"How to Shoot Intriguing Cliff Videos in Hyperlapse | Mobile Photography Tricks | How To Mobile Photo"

Sometimes what really makes a photo work is the way that you present it online. And with our phones, we've got so many different options available. Now, I really like these white cliffs behind me, but something's not quite right about it. For starters, we're too low down. There's a bunch of trees in the way blocking the view, so I'm going to try and find some higher ground. And as luck would have it, there's a little hill behind us here where the path going up. But as I walked up that path, I noticed that the spiral motion could actually be quite an attractive and alternative way to present this view. So what I've done is decided to film a hyperlapse. Now this is like a time-lapse video where you can speed up some motion.
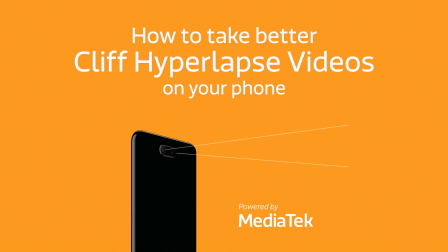When you're sharing your photos, it's easy to get stuck in a rut where you're sharing still images, but if you can introduce some motion or use some video tricks, you can really improve the presentation. Now here's a case in point. I really like the look of these white cliffs behind me, but for starters, I'm way too low with the trees blocking the view. So in order to clear the view of the trees that are blocking the cliffs, I don't need to get too high up. So I found this little hill here with a spiral path that climbs all the way up, and just going up even a few meters is going to give me a much clearer view than at ground level. But I'm going to use this spiral path to actually record some video of me climbing the hill, and I'm going to speed it up to give it a really fun introduction. And the easiest way to record that is using a Hyperlapse app, and they also let you change the speed of that acceleration process later on, so you can see whether it looks better a bit slower or a little bit faster. The only thing to watch out for is to remember to record enough video at the end of your final view, because remember, once it's sped up, that is going to shorten a great deal. So let's say I'm going to speed it up by 4 times and I want to see that final view for 2 seconds at the end. Well, I'm going to have to make sure that I record at least 8 seconds. So make sure you keep your camera still on that view for a good amount of time at the end.
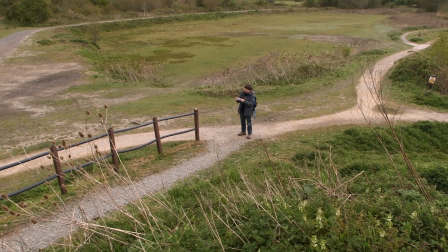So I'm at the start of the path and I'm in my Hyperlapse app.
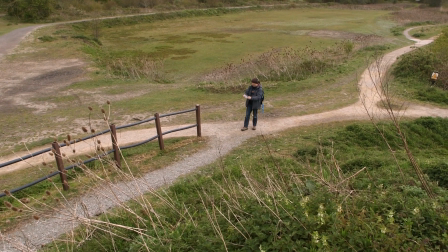I'm going to line up my composition, so I've got the beginning of the path, click record, and I'm going.
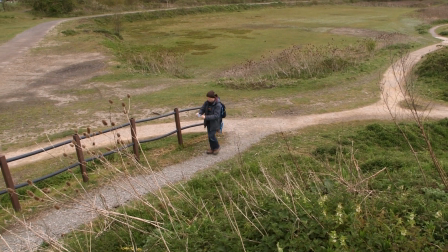Now, as I walk, it's very important to try and keep at a constant speed.
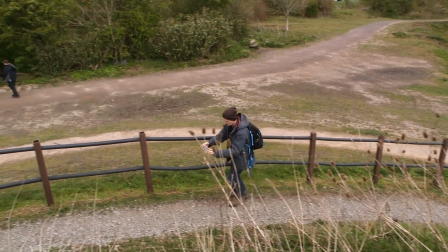You do not want this video to change speed as we go up. I'm also holding the camera a little lower down at kind of chest or waist height,
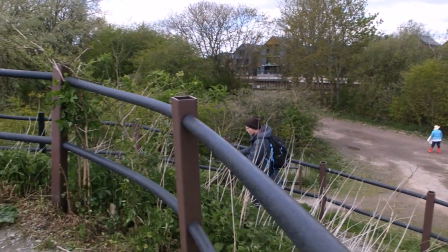which I prefer for this first person point of view. It means that the railings pop up into the sky more.
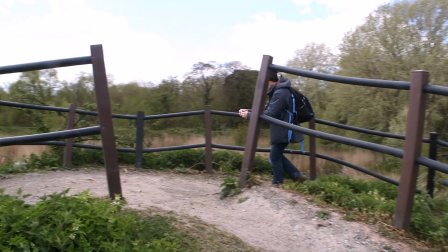And then as I come round to the final view, I'm going to move a little more slowly.
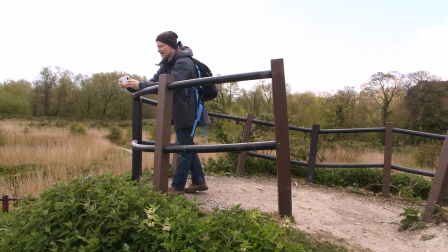Here are the cliffs. I'm going to go over the railing and then actually rest my arms on them for a steadier view.
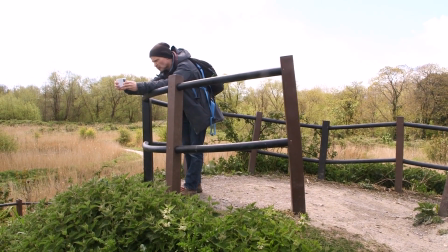And I'm going to hold it here for about 10 seconds. Because remember, when you speed it up later on, this final view is also going to be sped up.
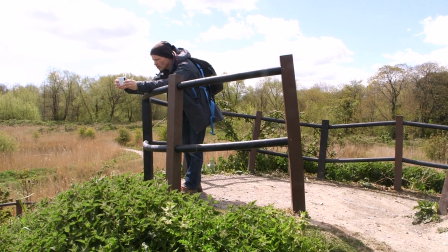And I want a good look at it, because after all, the whole point of that spiral walk was to introduce this picture.
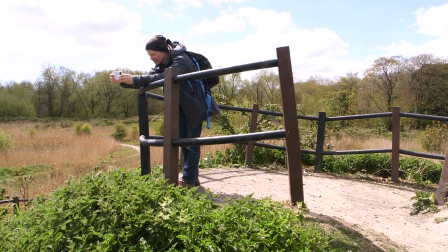I want to be able to see these cliffs at the end, because that's what this is all about.
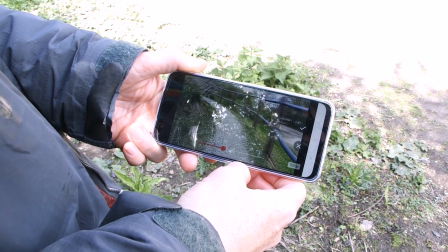So in review, here is the hyperlapse that I've just recorded, playing back at 4 times speed.
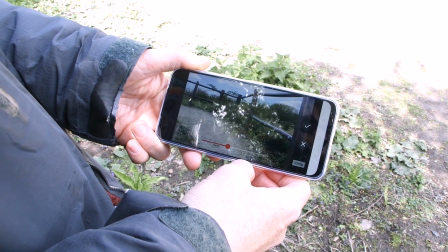And I quite like the way it's drawing me up the path here, but it's a bit too long and boring.
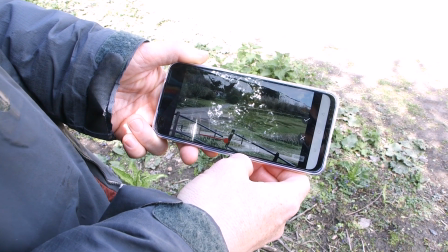Although just before I speed it up, have a look at that view in the clouds scooting by there. I really like the way that looks.
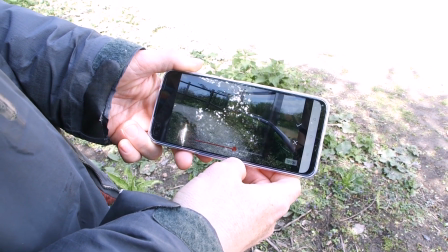But let's see whether it improves at 8 times. Now you have to remember that you might have enjoyed walking up that path, but your viewers may not.
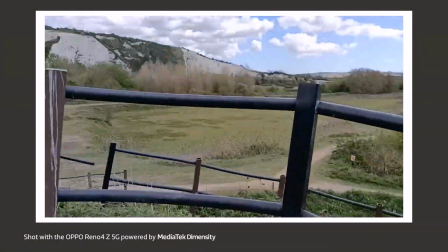They may find it a bit boring, and it's only there to introduce that view at the end. I'd say it's looking better at 8 times, but let's try even faster still.
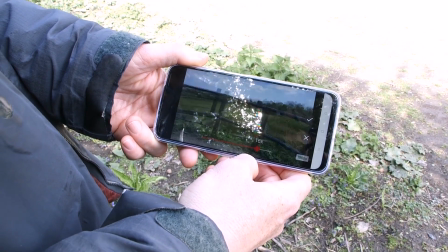So this is at 16 times, and I think I've nailed it there. That to me looks best of all. You're drawn in by that path.
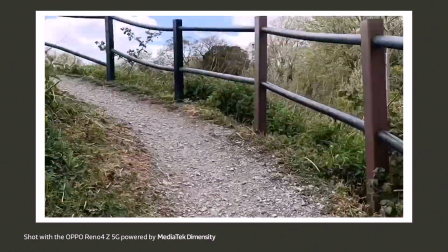You think, where are they going? Here it is. There's the view. And again, those clouds going past has really concentrated your attention on that landscape.